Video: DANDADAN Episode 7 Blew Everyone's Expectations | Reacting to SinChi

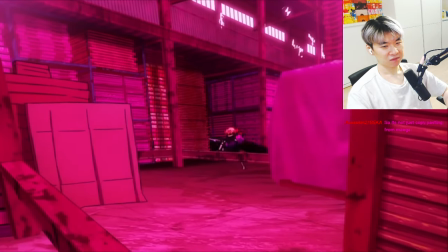(4:10)
It's clear he was an incredible animator and artist, but putting him as the storyboarder for episode 7 of Donda Dawn, You promote this guy.
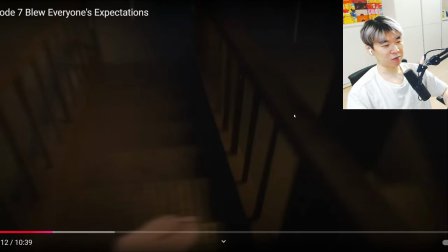(4:18)
It was a work of art. The Shuto Inomoto guy? Dude, just let that person do everything.
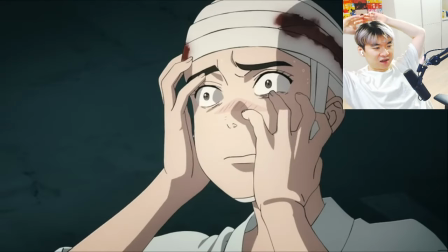(4:23)
Storyboards, shot composition, transition, visual storytelling. It feels very heavenly delusion since Inomoto was very involved with that project.
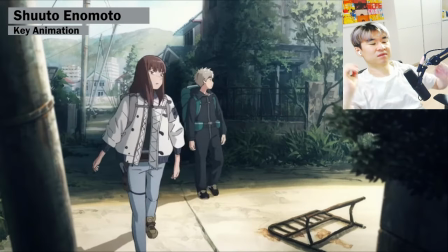(4:32)
You can feel some similarities in this episode.
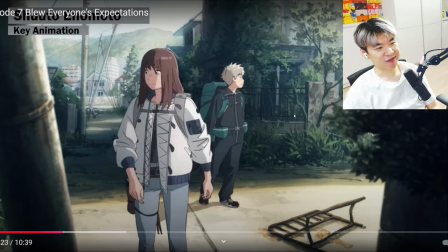(4:34)
This anime, I felt was a hidden gem that was not well received by the public, at least for me and my audience. First episode we watched, I think we watched one or two episodes and it was very interesting, like very, very different from the types of anime we've been seeing, but not a lot of people kind of, you know,
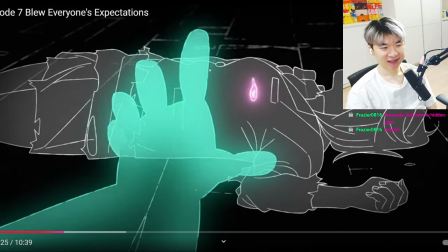(4:51)
they just want the stupid isekais. episode with like this scene kind of feels like a maru touch or another way i can put it it
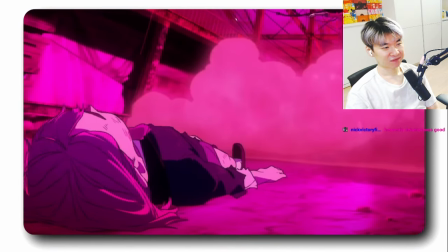(4:59)
feels like a kai ikurashi episode but it still feels like a donadan episode with the style or strong heavy color palettes it uses because moko-chan
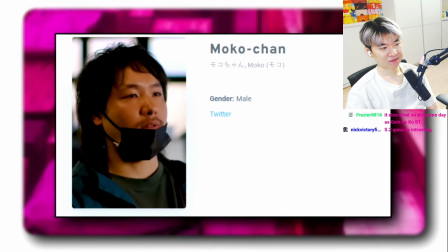(5:08)
is still assistant directing for the episode i gave enough praises for enomoto
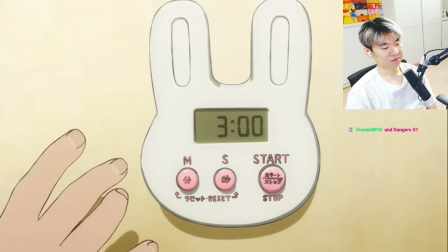(5:13)
now to the episode well i'll still glaze enomoto okay
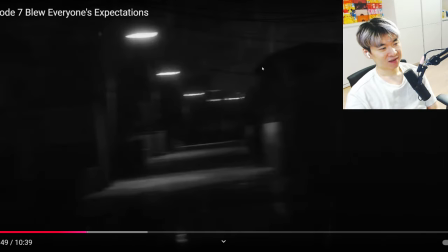(5:17)
here we go we start off with this incredible pov shot i still don't
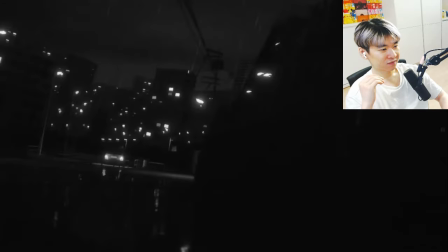(5:22)
know if this is a 3d space or real we saw the same thing in episode 4 but
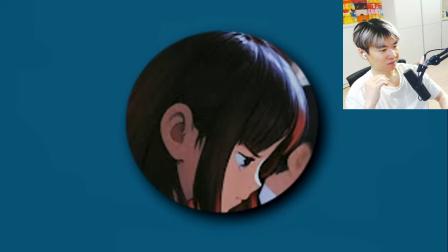(5:27)
that was apparent that it was a 3d background or if for an example of a live action one it's with the recent monogatari season here i
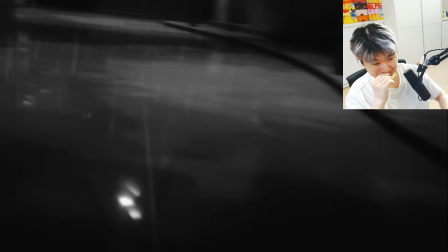(5:35)
don't know it is like stop motiony and the ground doesn't look real with how it's textured i'm a This is crazy.
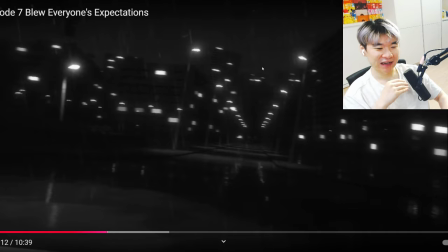(5:46)
Bro, there's so many things I just don't know. I'm not looking at the ground. Stop motion through, what the fuck is that? I'm just looking at this being, oh shit. POV. Someone's running. Panting noises. Who could this be?
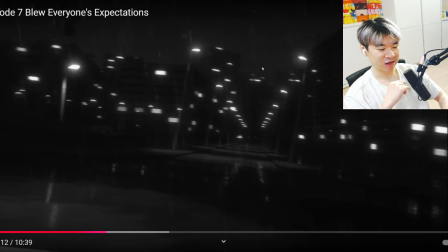(6:01)
And then we have the whole recall at the end when we have, you know, AcroSilky running. Guess it's a 3D space. Still incredible.
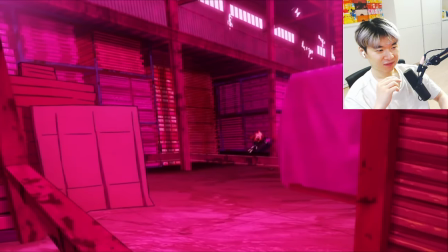(6:10)
The whole chase scene is amazing. really utilize the background and makes you immersed with the environment with the camera tracking okarun or just showing the background more with
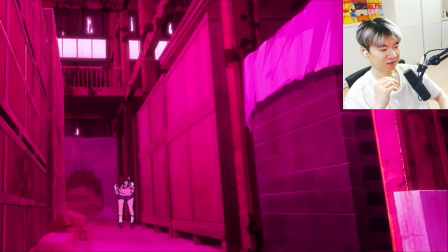(6:18)
the camera movement and most of it is an illustrated background meaning it stays the same drawing for the scenes beside the stuff that comes in
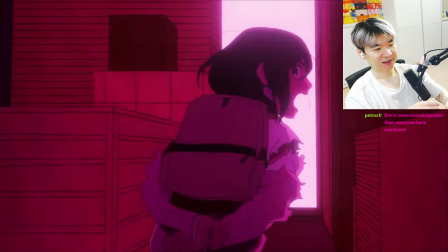(6:27)
contact or gets destroyed with acrobatic silky with this railing this
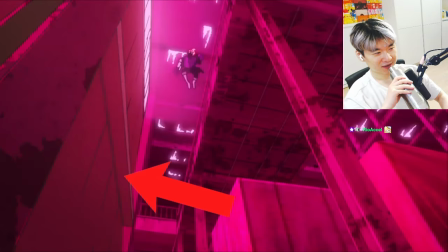(6:31)
box this other box this wall and some more also everything is
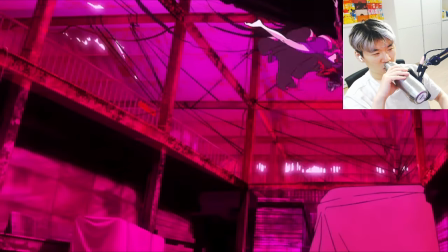(6:36)
flat the background characters should have to give that illusion of death more so
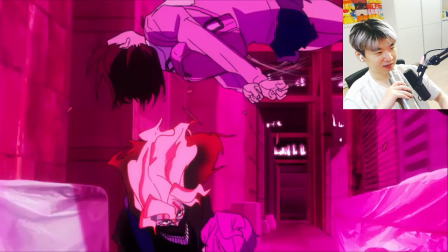(6:41)
with the character moving closer to the camera or farther to the camera man i had no idea
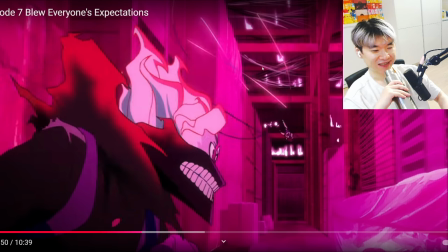(6:46)
what this video was gonna be and this is just this is just a master course on like production value deconstruction i thought that this was gonna be like a video essay talking about the whole backstory and how like emotional
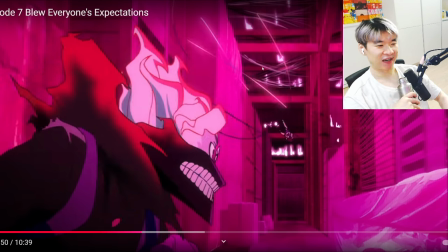(7:02)
it was no we're just being taught just this is That's how animation is done.
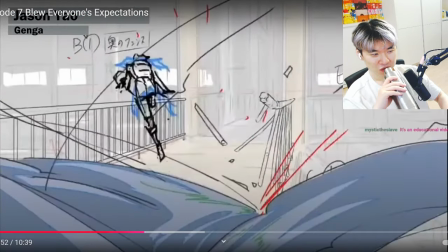(7:07)
The animation itself, how bouncy or nimble Ocaron moves compared to like- Yeah, it's very educational.
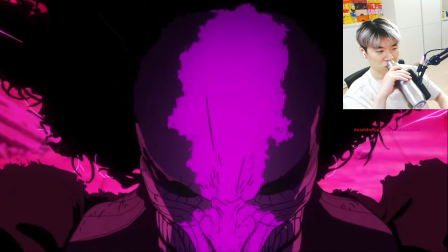(7:13)
And guys, the monster is hand drawn? What?
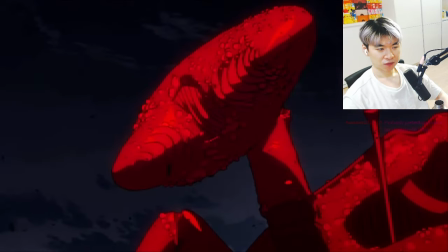(7:17)
Usually most of the monsters or yokais are CG besides Turbo Baba or the aliens fake appearances.
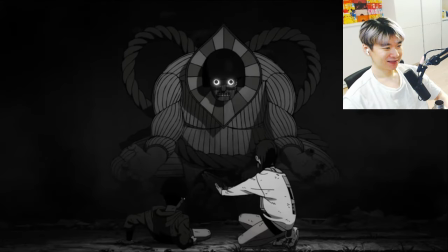(7:24)
I think the CG is okay,
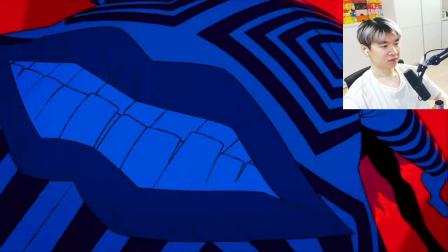(7:26)
but the way they composited it and using bold color palettes signifying the individual monsters definitely helped to mix it with everything.
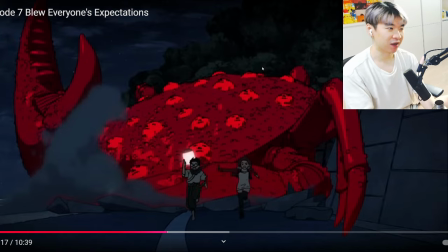(7:35)
I think that, like, that part, making it bold, compositing it, I guess it's how CGI is, like, overlaid with everything else. The 3D and the 2D, right, it would have fluid. There was nothing that made me feel like, oh, this is like a whiplash as you transition from 2D scenes into, boom, 3D CGI, just like failure frame over and over.
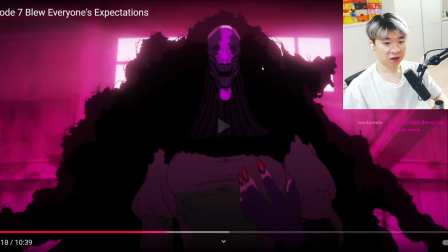(7:54)
Acrobotic Silky.